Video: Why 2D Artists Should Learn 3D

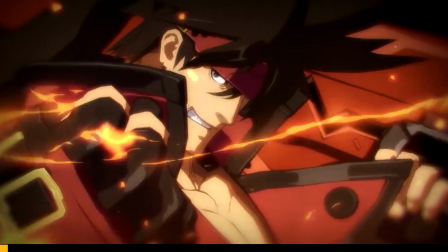Now let's dive into the details of how we did it, starting with the look of the characters.
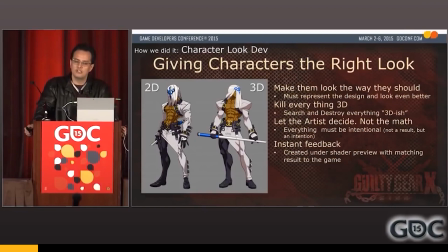The characters needed to represent the 2D design well enough to appeal to the audience. The models had to be as good as the designs, or even better.
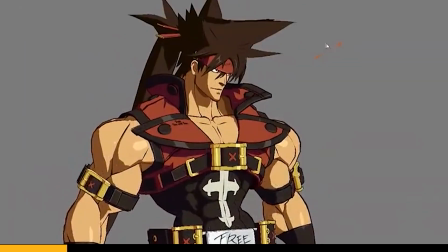And they had to look 2D as much as possible. To do this, our principle was simple.
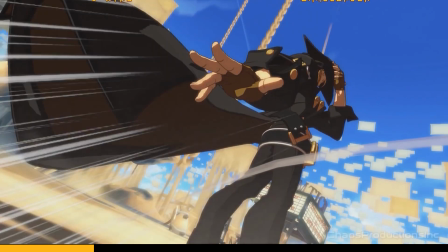Kill everything 3D. If you find something that looks 3D, you just have to find a way to avoid it.
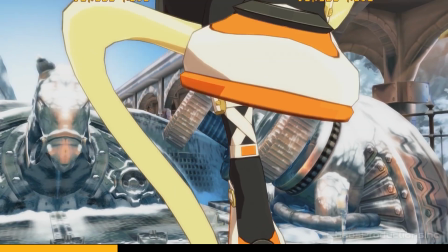This often boils down to hand-crafting by the artists.
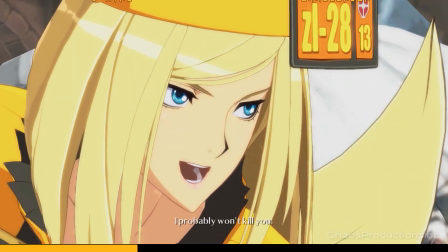Because while the math within the shaders are always correct, correct is just not good enough.
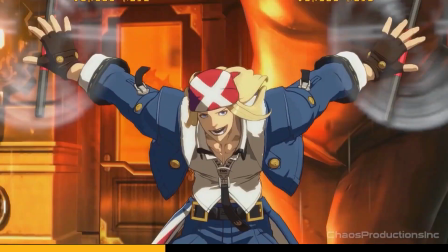To get a convincing 2D look, everything on screen has to be an intentional choice, not just the result of a calculation.
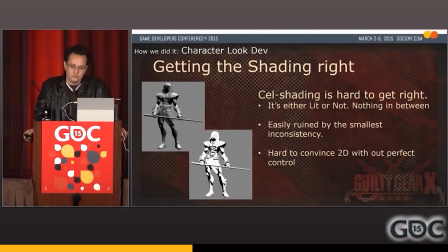In a drawing, the artist will choose the most convincing distribution of light and darkness. But in a shader, it's all math, where unforgiving thresholds mercilessly split between light and dark. In cell shading, every little noise on the surface will become extremely distracting.
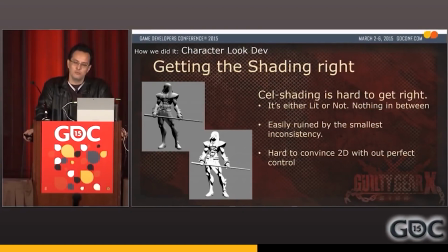The slightest difference in the surface normal may end up as a huge blotch.
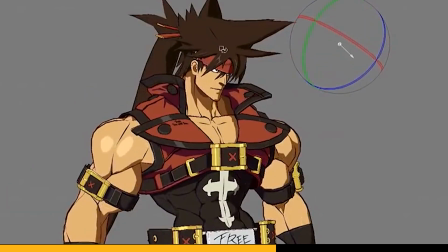A convincing 2D look can only be achieved with precise control over the distribution of shades.
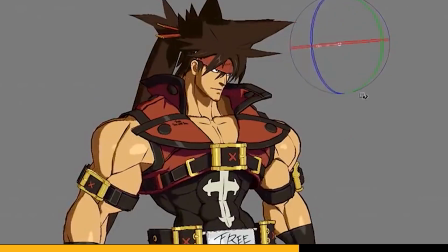Surface normals are one of the main reasons cell shading is so hard to get right.
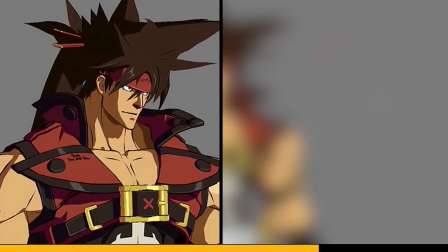The smallest inconsistency in normals results in a super-evident artifact under cell shading.
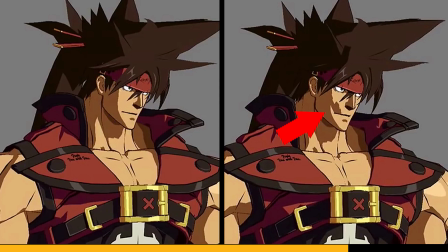The problem with the normals are that they are automatically calculated. And the result of this calculation is often not what the artist intended.
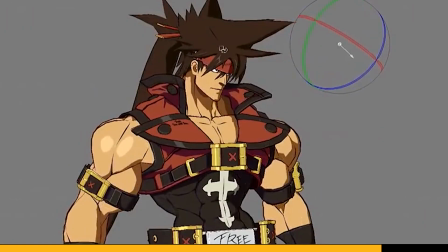On the other hand, shading in 2D art is very intentional. To close this gap, there was only one thing we had to do.
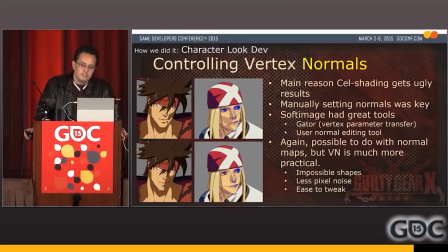Control the normals with intention. To get rid of unintentional shading, we modified the normals on every major feature of the character.
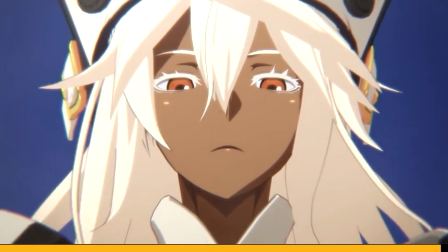The faces of the characters especially needed to be handcrafted to get clean anime look.
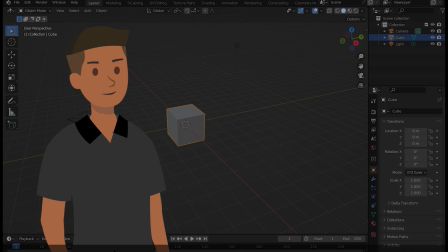Wow, that was really eye-opening. If they hadn't explained all that, we'd have no idea that that much went into it.
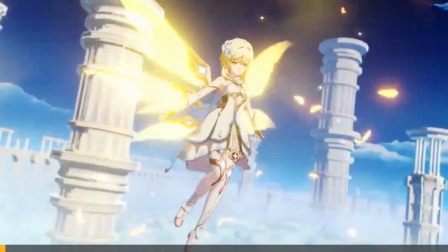Another game developer that has created jaw-dropping results with their toon-shaded approach is Mihoyo's Genshin Impact.
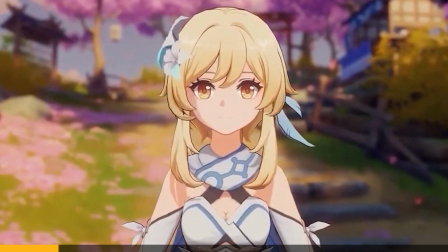Let's talk a little bit about shadows. Shadows are a surprisingly tricky subject because in a drawing the artist will make different
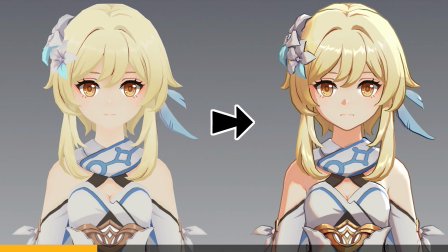choices than the math that's responsible for defining light and dark areas in 3D.
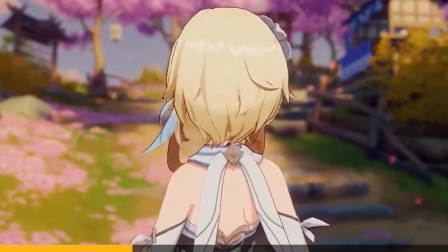It's possible to achieve a hand-drawn look for shadows in 3D but many extra steps are required.
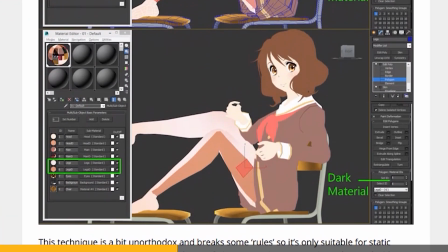Another approach is to draw the shaded areas onto the model. You can do this through texture maps or directly on the geometry.
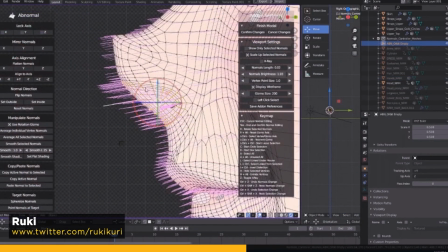Still another approach is to edit the normals. This will make certain parts of the model more sensitive or less sensitive to light.
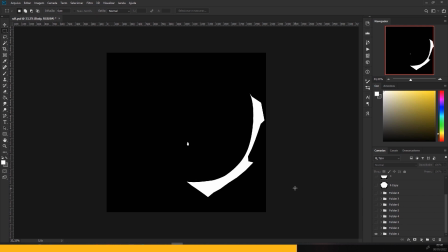If you don't want to bother with normal editing you can create a special shadow map that sets rules on how the shadows appear.
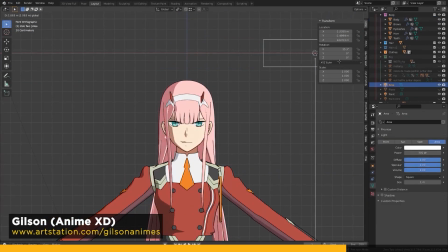The treatment of shadows is the greatest concern on the face because when the math of 3d software determines how the shadows form the results aren't always artistic,
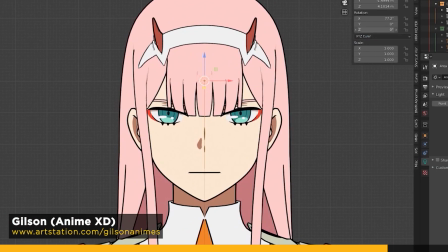like in 2D. So with normal editing or special shadow maps,
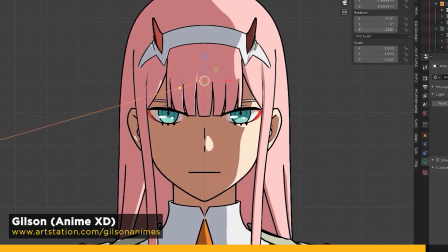you can have maximum control over where and how the shadows appear without leaving it for the computer to math those shadows in a way you might not want them to be.
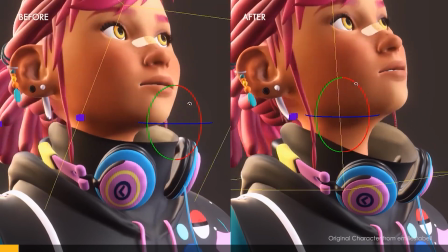When I first started studying 3D, I was frustrated with having to learn so many deep areas of study.
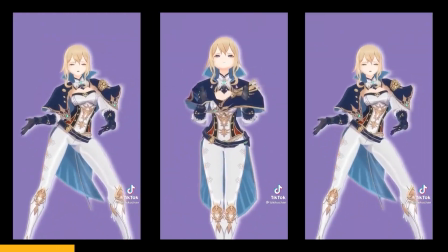If you're an animator who just wants to explore posing and animating a toon shaded character, you might just want to open up an existing project and have fun.
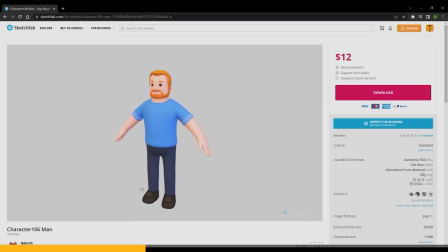In that case you could download or purchase 3D models to experiment with but it's highly likely that you're gonna get stuck trying to figure out how to pose the model.
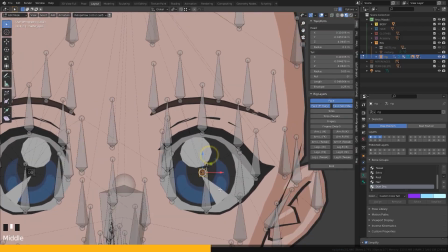So we'll want to take a look into rigging. It's helpful to understand how bones and facial controls on the character work.
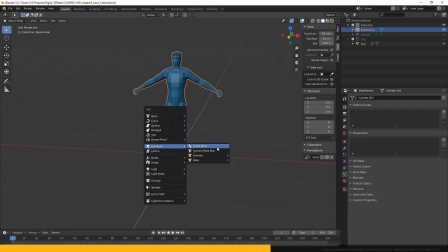Here are the rigging methods that you're most likely to come across in Blender. There's a bunch more but we're just gonna focus on these.